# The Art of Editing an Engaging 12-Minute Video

But yeah, we really got a lot of stuff we got to get done this evening. it's just about noon on Tuesday and video is going live Friday so we we really got to
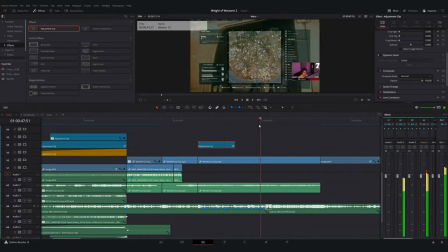4:24 get going time to start the video I wanted to approach the intro for this video a little bit differently than
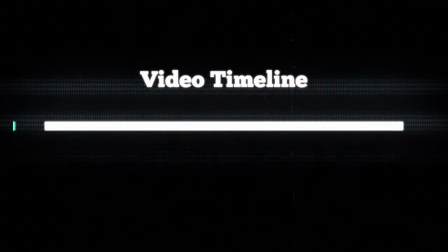4:28 what I normally do when I go to edit a gameplay or any YouTube video my goal is to work extremely hard within those opening seconds to show the viewer
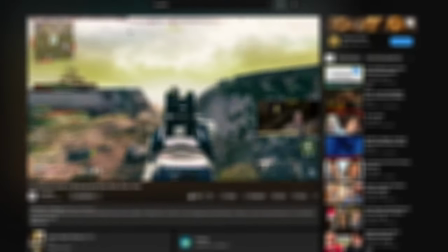4:37 something something that says this video isn't clickbait it's gonna deliver on the promise of the title but because gameplays on YouTube are so saturated
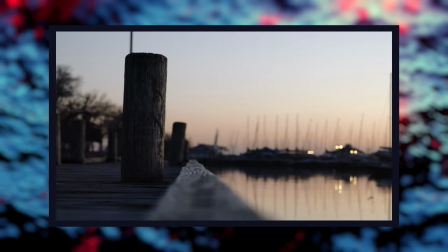4:45 I tend to be more in your face with those openers this video is different the focus is more on Zack's story and journey than what gun he's using in game so the
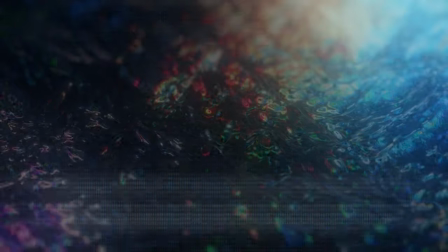4:54 question becomes how do I make an intro that fits the tone without being cliche or just boring well I had an
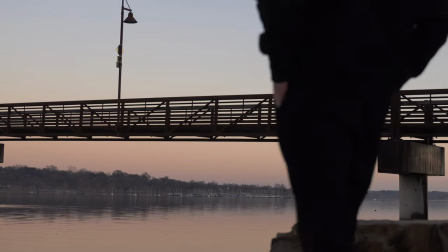5:03 idea and I think it came out okay Zack has the shot of the sun setting with him walking into frame and sitting down
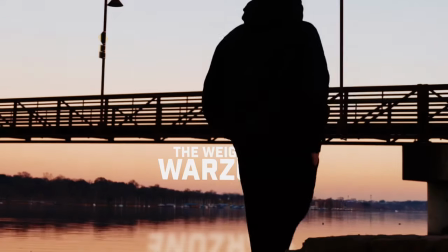5:11 visually not only does it look great but I also add a tidal wipe right when he walks by by doing this I felt like I was still able to immediately
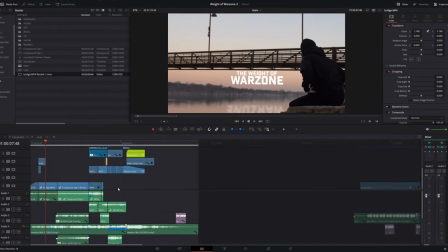5:19 show that this video is gonna have some level of production and cinematic quality
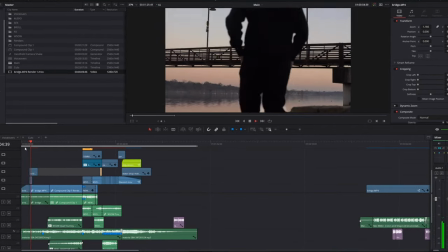5:24 and if I didn't lose viewers within these opening seconds I then had a little wiggle room to develop tension it took me a little searching but I found this really good instrumental that I wanted to use it's
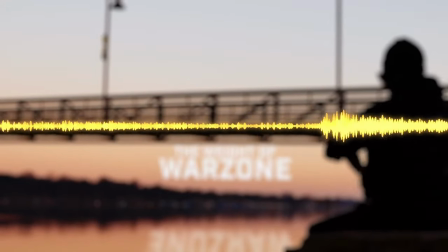5:39 got an airy feel to it it's slightly mysterious and it was just what i was looking for i start to fade in muffled voices from clips later on in the video
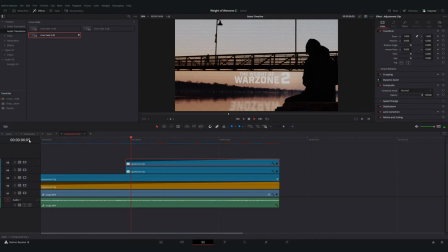5:49 i couple this with some risers and slowly add interference and camera shaking on screen to add some discomfort this along with the
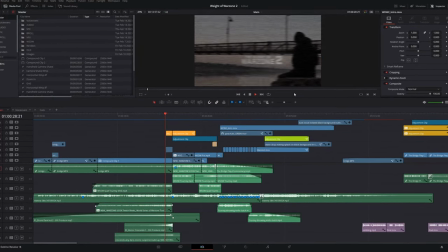5:58 instrumental i use in the background builds into the opening visual effects you might be
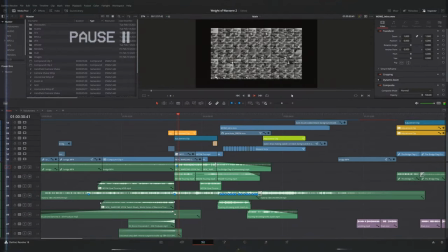6:03 thinking hey brandon aren't you overthinking what should be a pretty basic establishing shot.
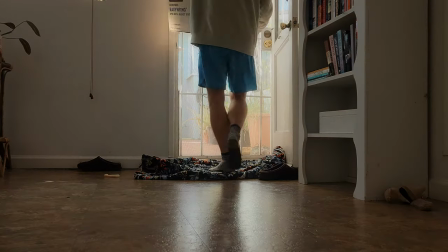6:09 I mean, maybe. I'm still pretty new to making videos.
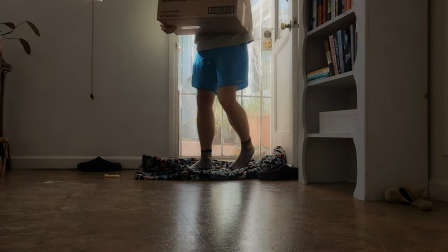6:13 What might seem obvious to you or someone with more experience is something I really have to work through right now, but I'm getting better. All right, so we are wrapping up day two right now and I have a rough cut of the intro. I'm definitely still behind where I need to be, But what I will say is I have a good idea for like the creative vision of the video, which is big because before I was trying to figure out where I wanted to go with things. So that's good. I was definitely worried and stressed. I'm kind of taking a risk with spending so much time on this opening sequence.
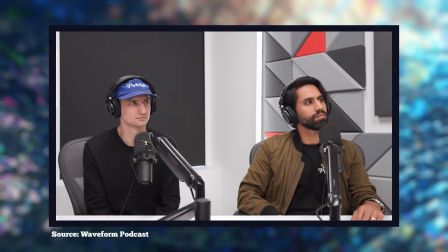6:47 It's why a lot of bigger channels will actually hire somebody specifically to edit the intro outside of the lead editor.
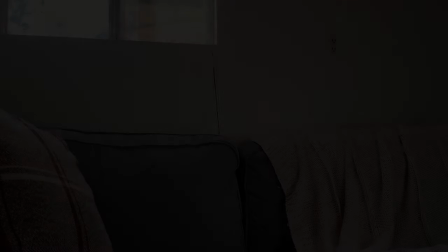6:54 But since I am a one man team, I really got to wrap this up. and on the start of Wednesday,
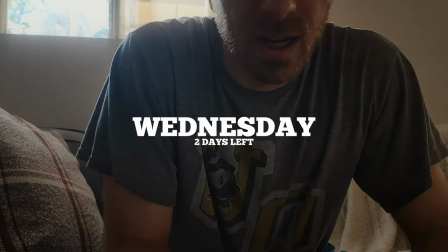7:00 my goal is to finish the main visual effects opening shot. The idea that I had was this.
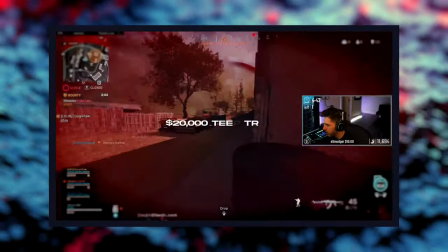7:06 Before Zach's hiatus, he was on his ascent. He was climbing the ranks of the Warzone leaderboards and he was establishing himself as one of the best players in the world. But obviously, things didn't play out quite like we had hoped to. So what if we could visualize someone falling without explicitly saying those words?
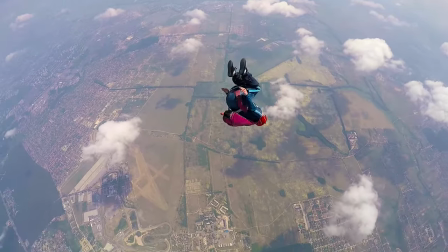7:22 So what I did is I found this stock video of somebody parachuting out of a plane.
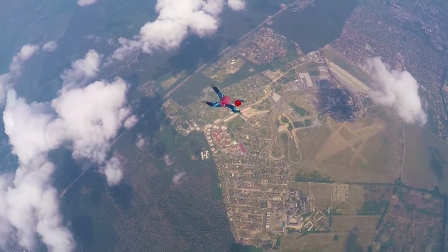7:26 It captured the right motion that I was looking for but obviously we don't want the likeness of this random parachuter So what I do is mask them out
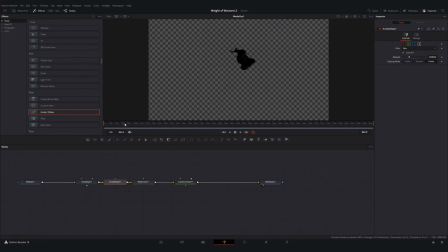7:33 of the video and apply a watercolor effect that essentially limits the color detail And I now have the silhouette I'm looking for and what I
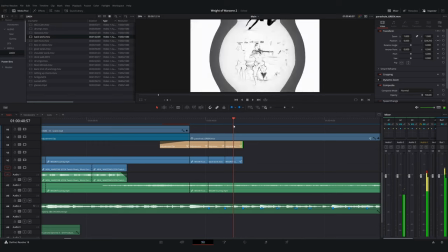7:40 want to do is have this falling through a montage of upcoming moments to help Illustrate the feeling that I'm trying to
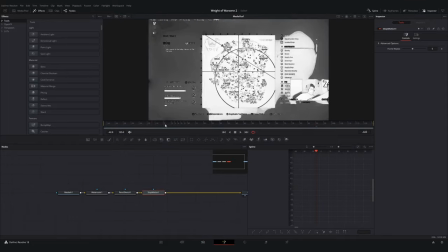7:47 get at and I use the opening instrumental as the primary motivator and pace setter for this montage Is it perfect?
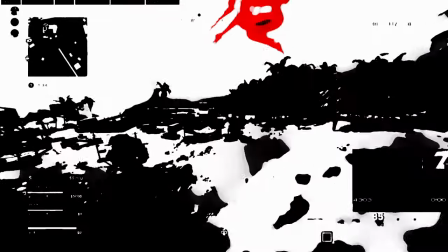7:54 No Is it good? Well, I don't know, not really, but I felt like it illustrated exactly what I was looking for. We're now three days into the edit and I've officially finished the opening minute. I've done my best to present enough information to the viewer to say, do you care enough to watch?
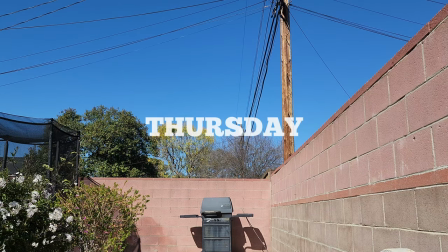8:11 If you're keeping score at home, today is Thursday, which means I have 24 hours to finish this video.
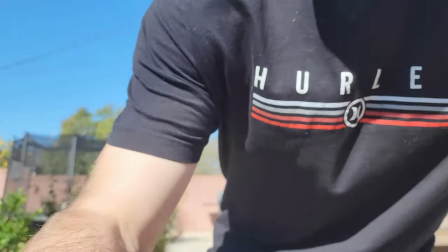8:17 Sounds about right to me.